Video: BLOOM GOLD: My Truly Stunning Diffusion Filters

There's a lot that you can do in post-production these days with manipulating your image. There are certain key things which still require optical filters to be done properly.
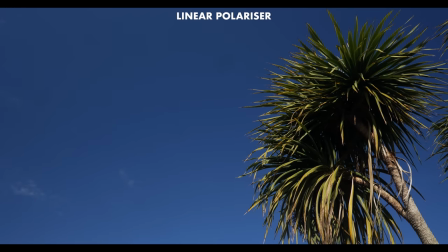Circular polarisers for example, linear polarisers which are going to add that saturation to the sky and work with reflections etc. Variable NDs or fixed NDs are of course absolutely essential if your camera doesn't have a built-in ND. And then there's diffusion filters, you know, like these ones here.
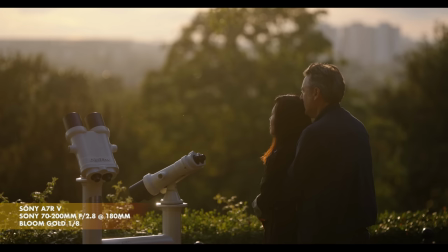too often many people think diffusion filters are just effect filters but when used the right
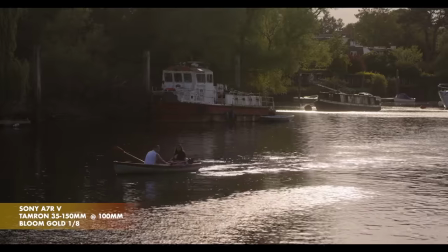strength focal length and subjects they can have a subtle but significant effect on your image
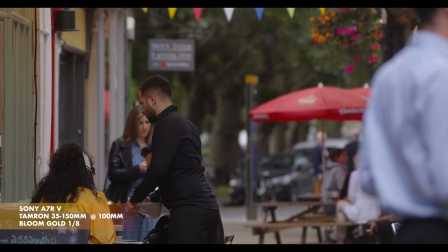subtlety is the key now to using diffusion filters a stylized look is fine for certain things of course but a filter that
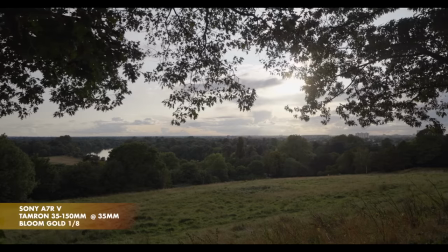improves the image almost imperceptibly is pure gold but in all my years of using diffusion filters I've
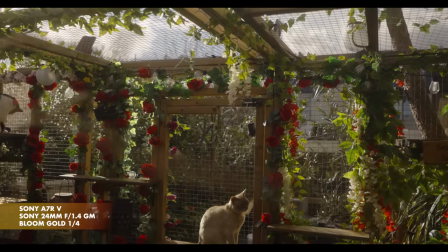never been completely happy with the results and I own a hell of a lot of them so when I was offered the opportunity to make my own I naturally jumped at it. I've been working with Format Hitech to make these diffusion filters for well over a year. It's been a painstaking process because I've wanted them to be absolutely perfect.
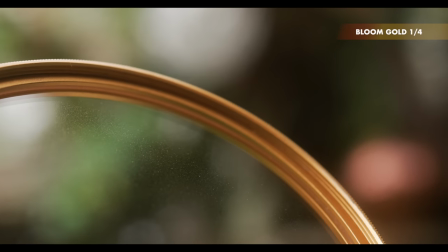The perfect diffusion filters for me which I truly believe
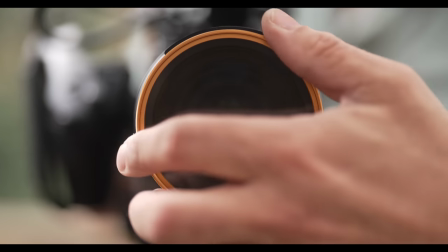will translate to the best diffusion filters for you,
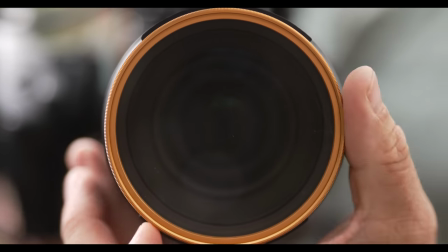or most of you, I hope.
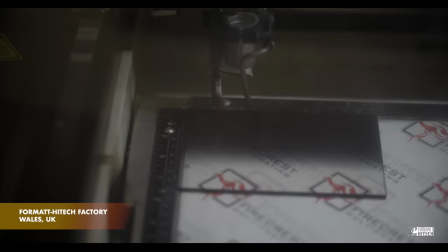I've owned filters by Format Hitech for my matte boxes since, again, my freelance career.
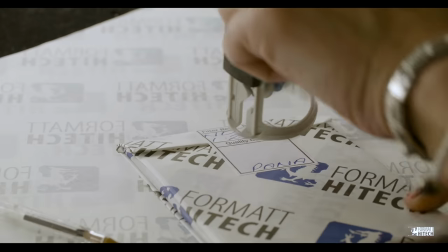They make some of the highest quality filters out there. They're used on big Hollywood productions like Dune and The Batman, both lens by the great Greg Fraser.
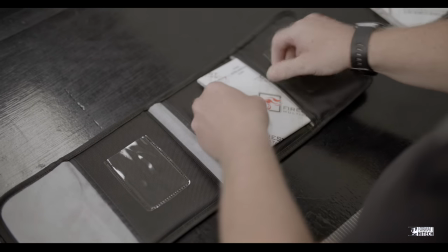My filters are made using the same high quality glass used in 4x4 and 4x5.65 matte box filters.
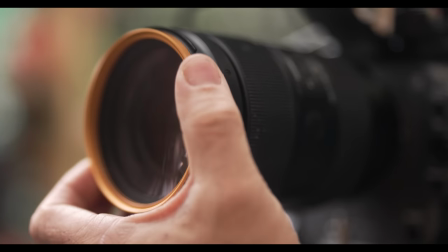As I generally don't use matte boxes and mostly use still lenses, I need my filter to be circular, screw on.
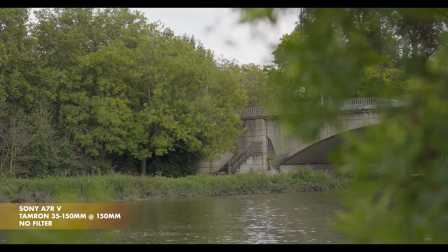I shoot with all-in-camera sharpening turned off, if the camera lets me, but even then sometimes the image can look too clinical, too perfect, especially with modern lenses. So this is where my Bloom Gold filters come in.
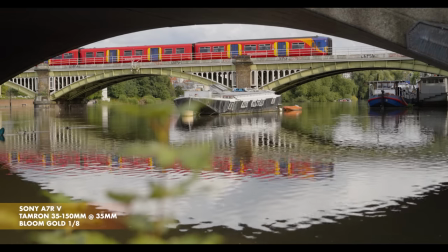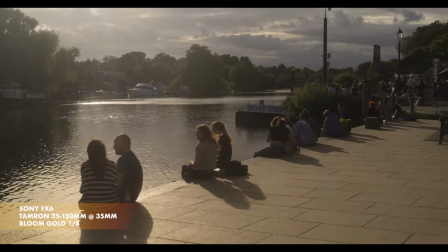At its core, Bloom Gold is a warm halation filter that slightly reduces resolution with a slight reduction of contrast.
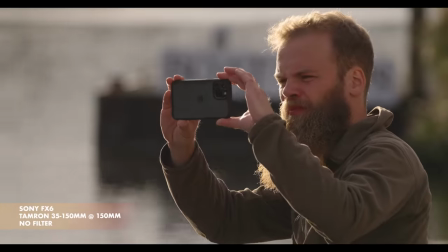It creates a gorgeous bloom to visible light sources, while smoothing out fine details like skin, without affecting the low frequency details.
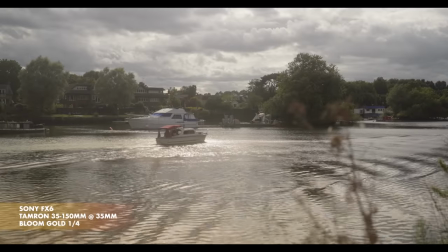The contrast reduction is much more subtle than other filters due to the gold particles.
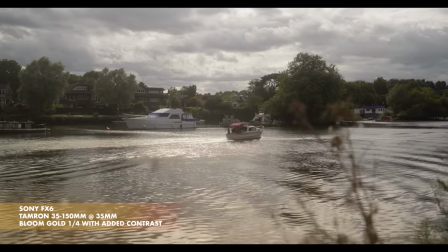Of course, with contrast, it's super easy, barely an inconvenience to add back in post if wanted.
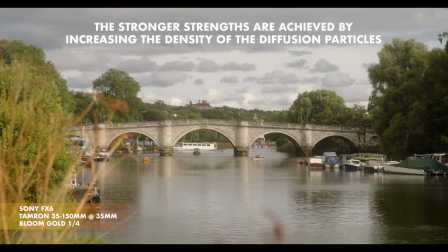The filters are available in three different strengths. The weakest is one-eighth, then a quarter and finally one-half.
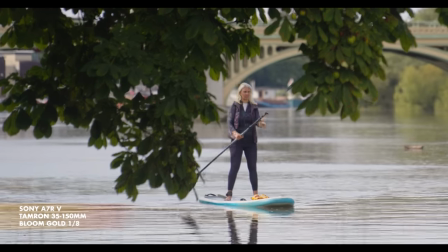The one-eighth is my favourite and it basically lives on my lenses for almost everything I shoot.
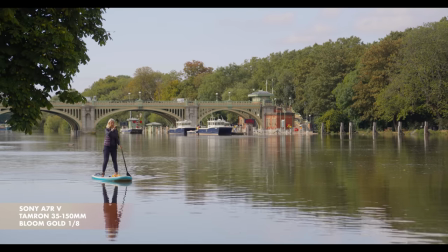It's the most subtle one. When you go through footage shot with it, you can easily forget you had it on.
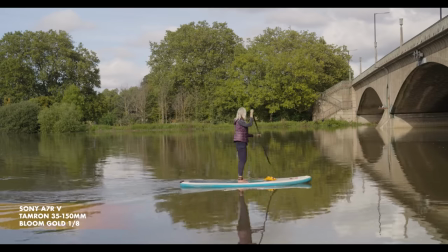It's only when you look at footage shot without it, do you realise, despite it being subtle,
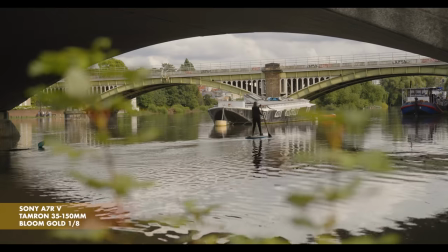just how much it improves the image by taking the edge off of that digital look and the way it handles harsh highlights is magical.
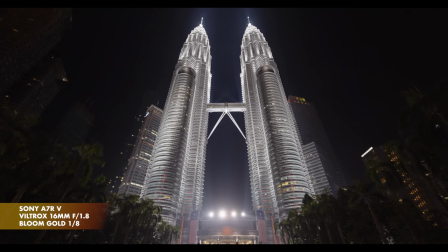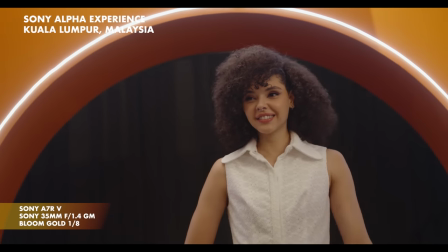Diffusion filters are commonly associated with filming people, and the Bloom Gold filter again excels here.
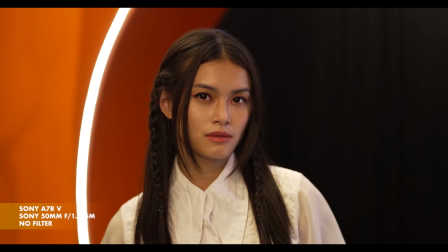The lighting wasn't the most flattering at this angle with the model's skin also looking shiny.
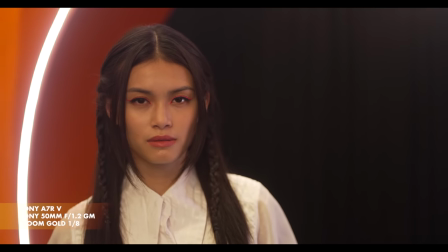Using the 1.8, the highlights get subtly diffused, almost completely removing the shine from her skin.
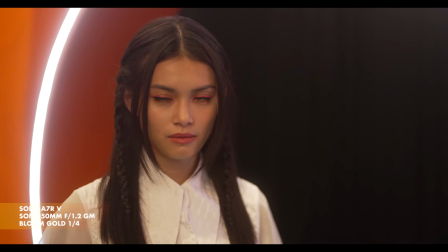You can also see the blooming of the light behind her. this effect is increased when using the stronger filters.
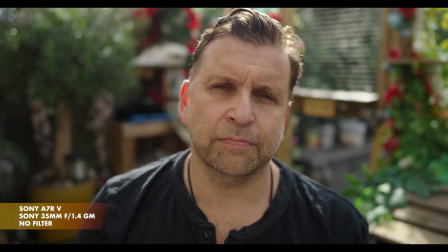One of my favourite things about them is their effect on faces by reducing high frequency
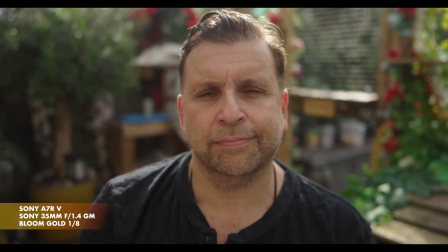details like blemishes or wrinkles without overly impacting the image.